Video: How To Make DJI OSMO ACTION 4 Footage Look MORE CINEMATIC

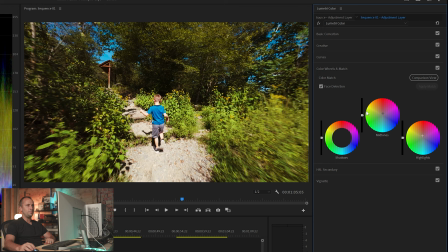And then finally, we're gonna go down here to the color wheels. We're gonna make sure we like how everything looks there. So in this case, the midtones, I'm gonna bring those a little bit closer.
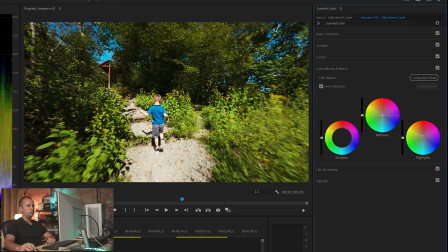We're gonna start at the center. That's kind of green there. I wanna go a little bit red again and go right there. And highlights, we're gonna reset those as well. And highlights, I'm gonna bring up right about there.
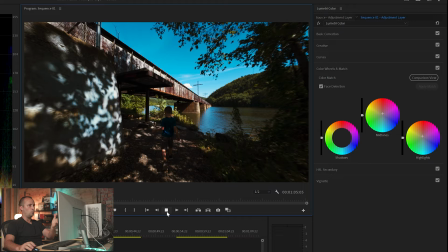Really like how that looks. So let's check that clip out all the way through.
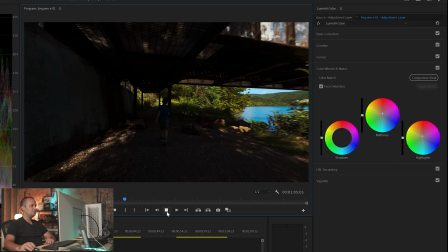Now this part, of course, is going to be dark. This is where our hero is going through his dark tunnel under the train bridge.
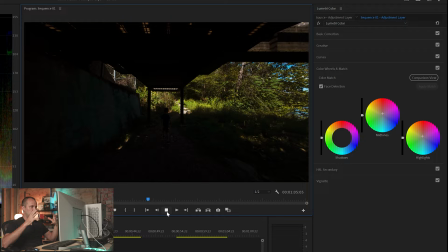You can see that's gonna be super dark. And that does keep it true to the scene of how it actually looked.
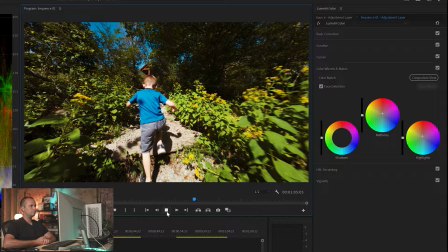And then he steps out into the light and he climbs the steps here.
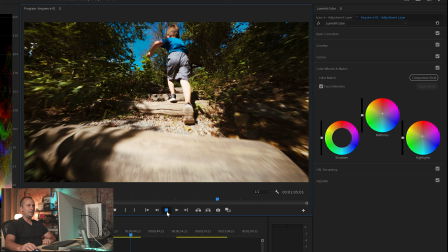Really love the contrast in that scene.
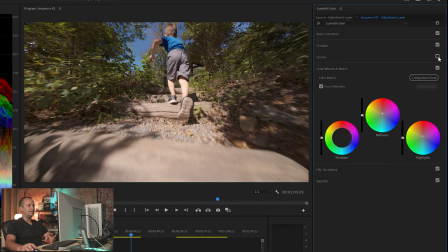If we take this and we go back and uncheck curves, like that's a drastic difference.
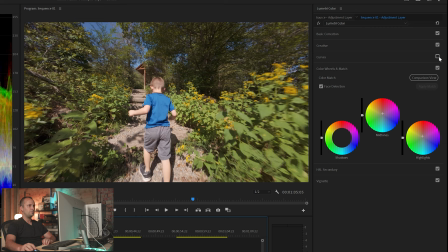I'll go back here to illustrate that too. Curves off, curves on. Big difference.
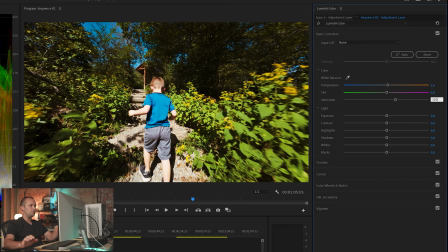We've really brought up the saturation. Speaking of saturation, I almost feel like this is a little bit oversaturated here. I'm gonna go back to 110 for this scene, but I feel like that's a little bit dull, so I'm gonna go to 115.
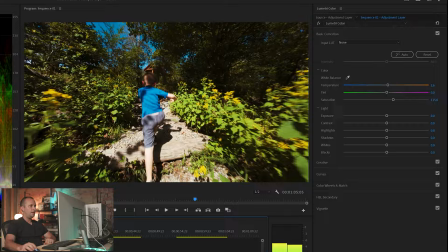Perfect. I like that right there.
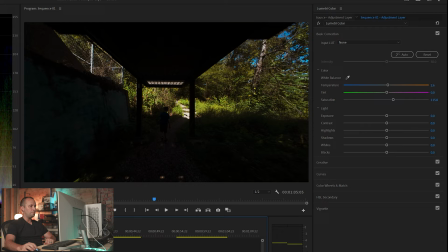And that is, of course, a very long scene. We probably would be cutting this one up.
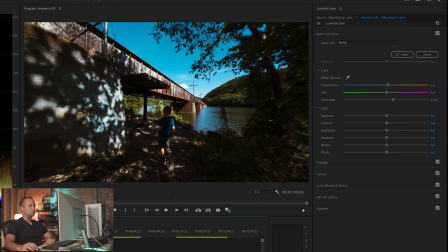And if you did cut it up and you had the shadow scene separate from the normal lighting, you could, of course, make some tweaks there as well.
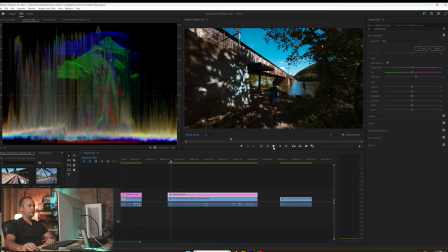Really like the shadows from the leaves on this concrete here as well, by the way. All right.
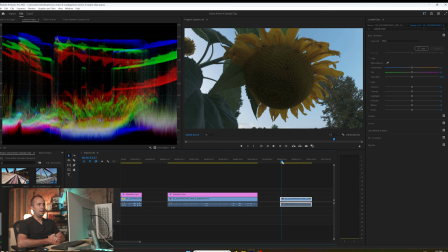And finally, one more scene here that I want to grade with you. And this one is completely different day, completely different lighting. This was filmed right around sunset, and it's a shot of a sunflower here.
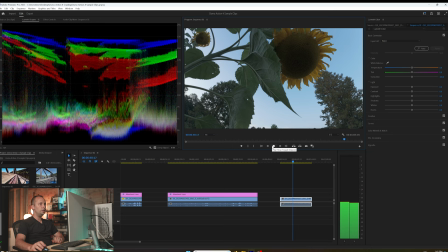And this is one of those more slow motion type shots. Really like this one.
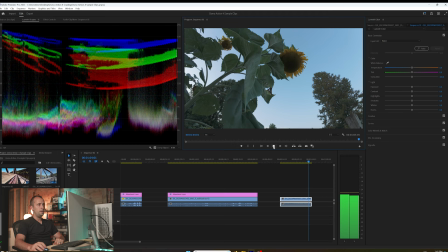It really highlights the capabilities of the OSMO ACTION 4, in my opinion.
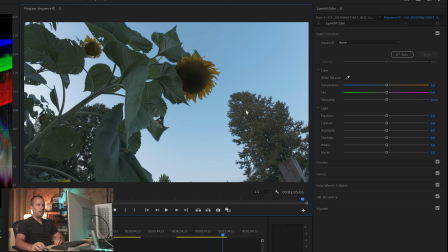A lot of good detail there captured in the sunflower, the underside of the leaves, the tree here, that wooden post. And I really like this. It's a creative shot. And I filmed it in 60 frames per second, put it on the 24 frames per second timeline. And this, of course, would represent 40% of the actual speed.
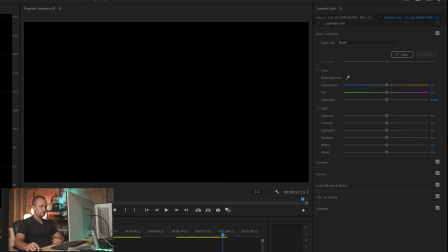So really like that, how that looks. So what I'm going to do for this is I'm going to drag up the adjustment layer.
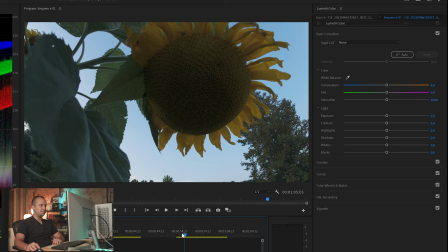And we're going to have a new adjustment layer for this, because the lighting from this is going to be totally different than the lighting here.
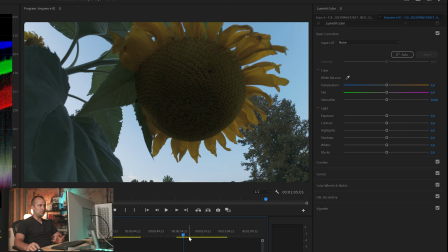So in this case, it's not worth copying over those settings, because we're gonna have to adjust a lot of them anyway. And the other thing I would mention here is we want to reframe this a little bit,
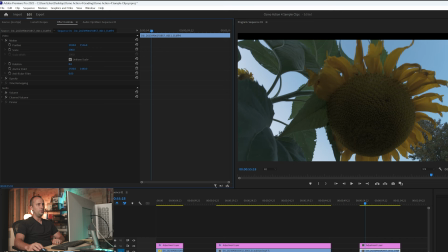because I kind of want that sunflower to mostly be in the frame.
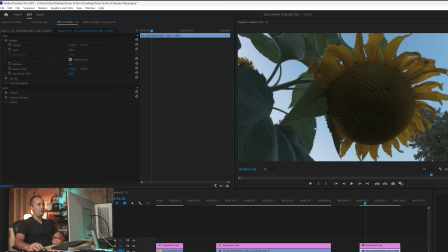So you can see we have a little bit of leeway up there and also quite a bit down here. So I'm gonna kind of go right about there, right around 1340.
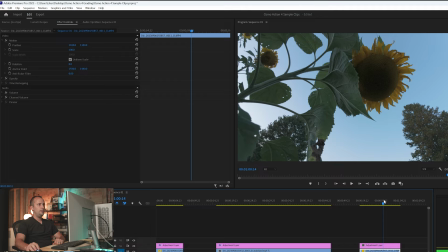And we're gonna stick with that. And I'm just gonna drag ahead. And yeah, I like the framing of that really well.
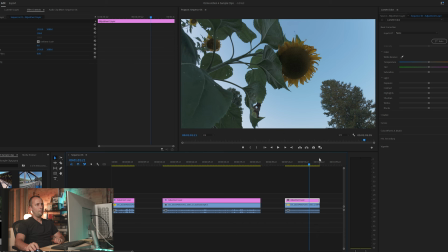So let's kind of pick a middle part of the scene here to do our grading. So I'm gonna pick this where we've got a good bit of the sky, we've got the flower here, and then we've also got the leaves. Those are all important elements in this scene, and we wanna make sure we grade with all of those in mind.
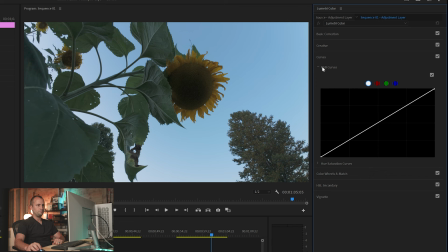Let's go down here to our curves, RGB curves. Put our dots on here, and accidentally clicked and dragged a little bit when I clicked there, so I'm gonna go back and unclick.